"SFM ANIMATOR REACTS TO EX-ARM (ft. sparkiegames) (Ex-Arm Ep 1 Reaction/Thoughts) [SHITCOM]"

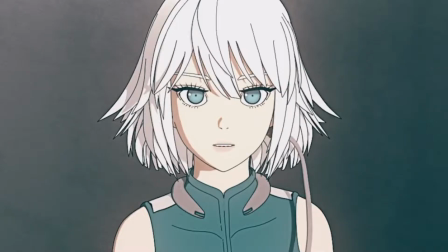It's just basically lip moving. We'll see. Yep.
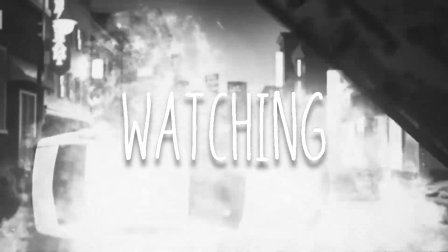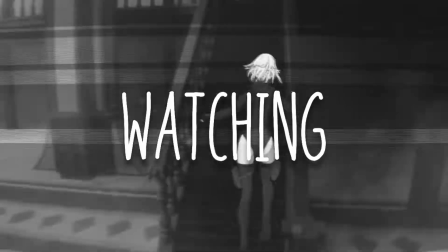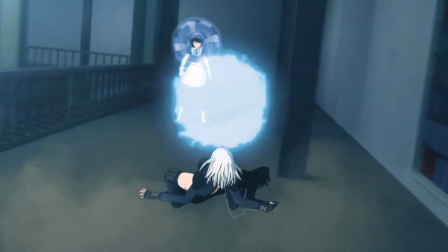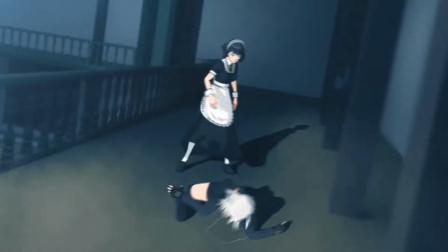I gotta love how poorly placed the effects are. There's not even like a moment of like,
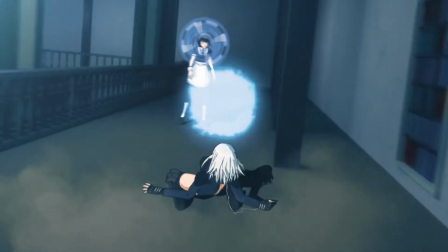there's not even like any like light source or anything coming from it that like makes it look as if it's part of the environment. That is something that you notice, right? Are there like any other details that you could like pick out? Because it looks like the background is probably drawn in this frame unless i mean it's moving so fucking fast i can't really track it she
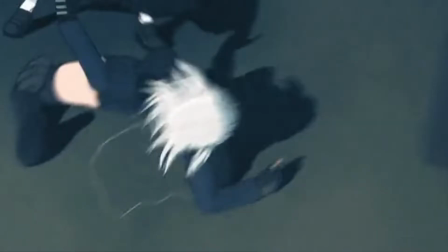got her ipod out is that what that white little string is oh my god wait i did not notice that whatsoever well i suppose she has her ipod out i don't know what the technology is exactly like but i mean if we still have people in 2030 still using ipods then
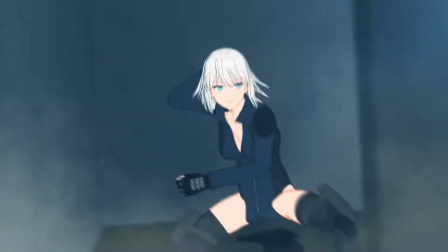i'd be impressed I mean like what another thing I'd like to point out is how poorly placed the effect is like they don't even have it like Like,
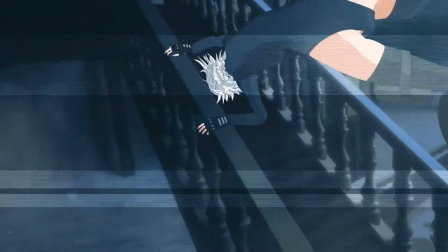you know increase whatsoever. It doesn't like it's all doing with this effect my my biggest gripe would be
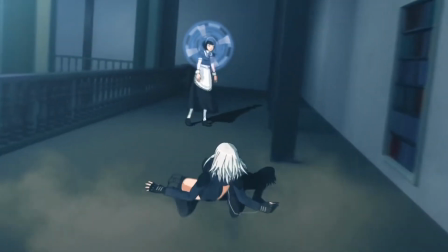on something that you have a That's a particle effects. That's like meant to be like it looks like it's meant to be like a ball of plasma Or like a ball of energy or something like that.
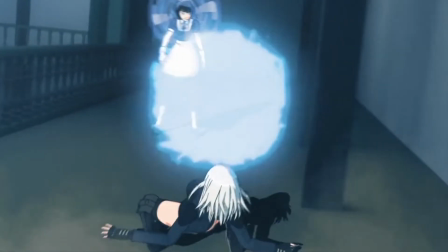I personally don't believe you should ever lower the opacity on something like that or you should
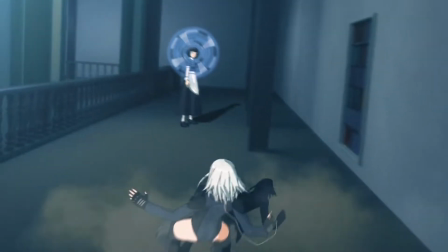have it fade if something is meant to be emitting energy and you have it be pure white but like just barely not pure white i think that looks bad in a sense yeah oh
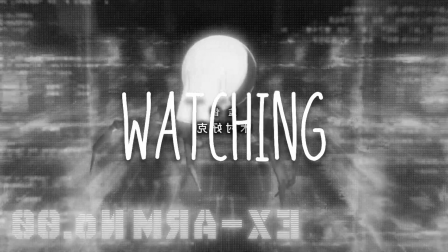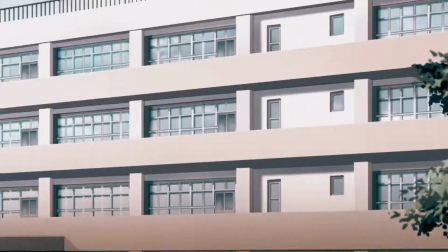my god that's good they like okay pause there pause for a sec they just zoomed in on a png and they didn't upscale it the thing is that like the backgrounds in this anime like just to let you know the backgrounds in this anime are just poorly done there's either one that which
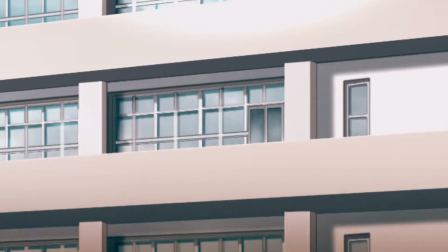is like it looks as if it was grabbed from google images and then later they decided to have like i don't know like just have it a bit dark another thing i would like to note although i guess it just i guess it appears in just like the later app like the later
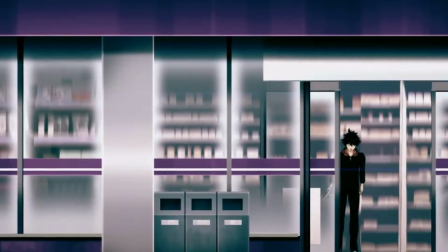moments um is that though there was a background that was used and the only thing that was applied to it was just gaussian blur i'll see it the
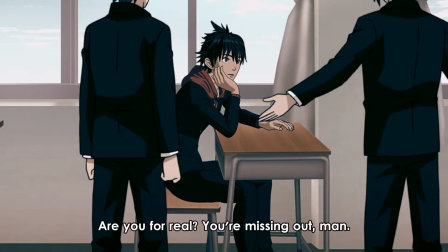main character exactly that is the most noticeable thing like the one one of the most apparent things that people have already pointed out especially uh like a fair youtuber of mine who goes by the name of the anime man
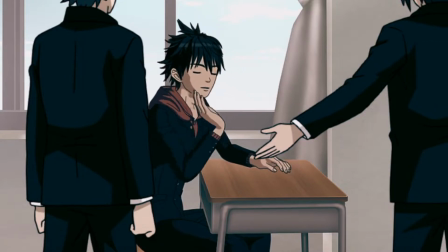he even pointed out of how just jarring the contrast between the 2d art and the cgi is you know okay i'm watching the first episode look at this shit Look, look at this shit.
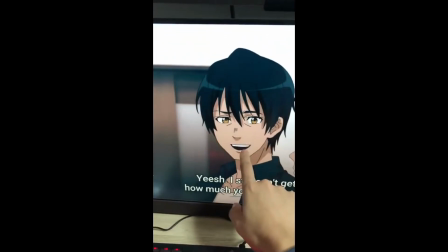Look at this shit. He's in 3D. He's in 2D. What? What?
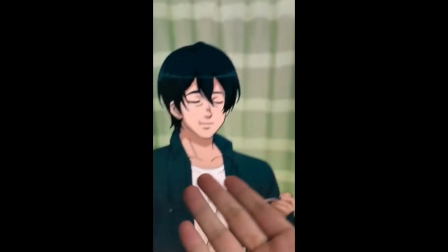What? It's like, it's like two different anime just like etched together.
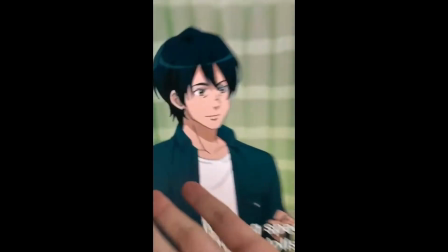What?
You know, the thing is that like I don't mind the blend of 2D art and CGI in shows like Dora Hedora or Beastars. Have you watched like Dora Hedora Beastars? Any of them? I've seen footage from some also this frame right here reposed on should be your thumb now Okay, yeah, I'm just gonna have to just take a street I mean the thing is I've already made a thumbnail for myself
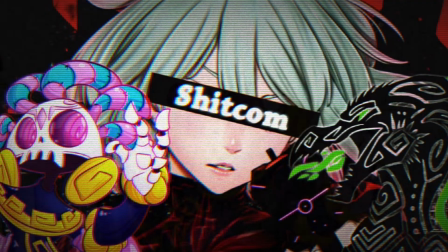But I'm gonna try integrating into the I'm just gonna try and make another one regardless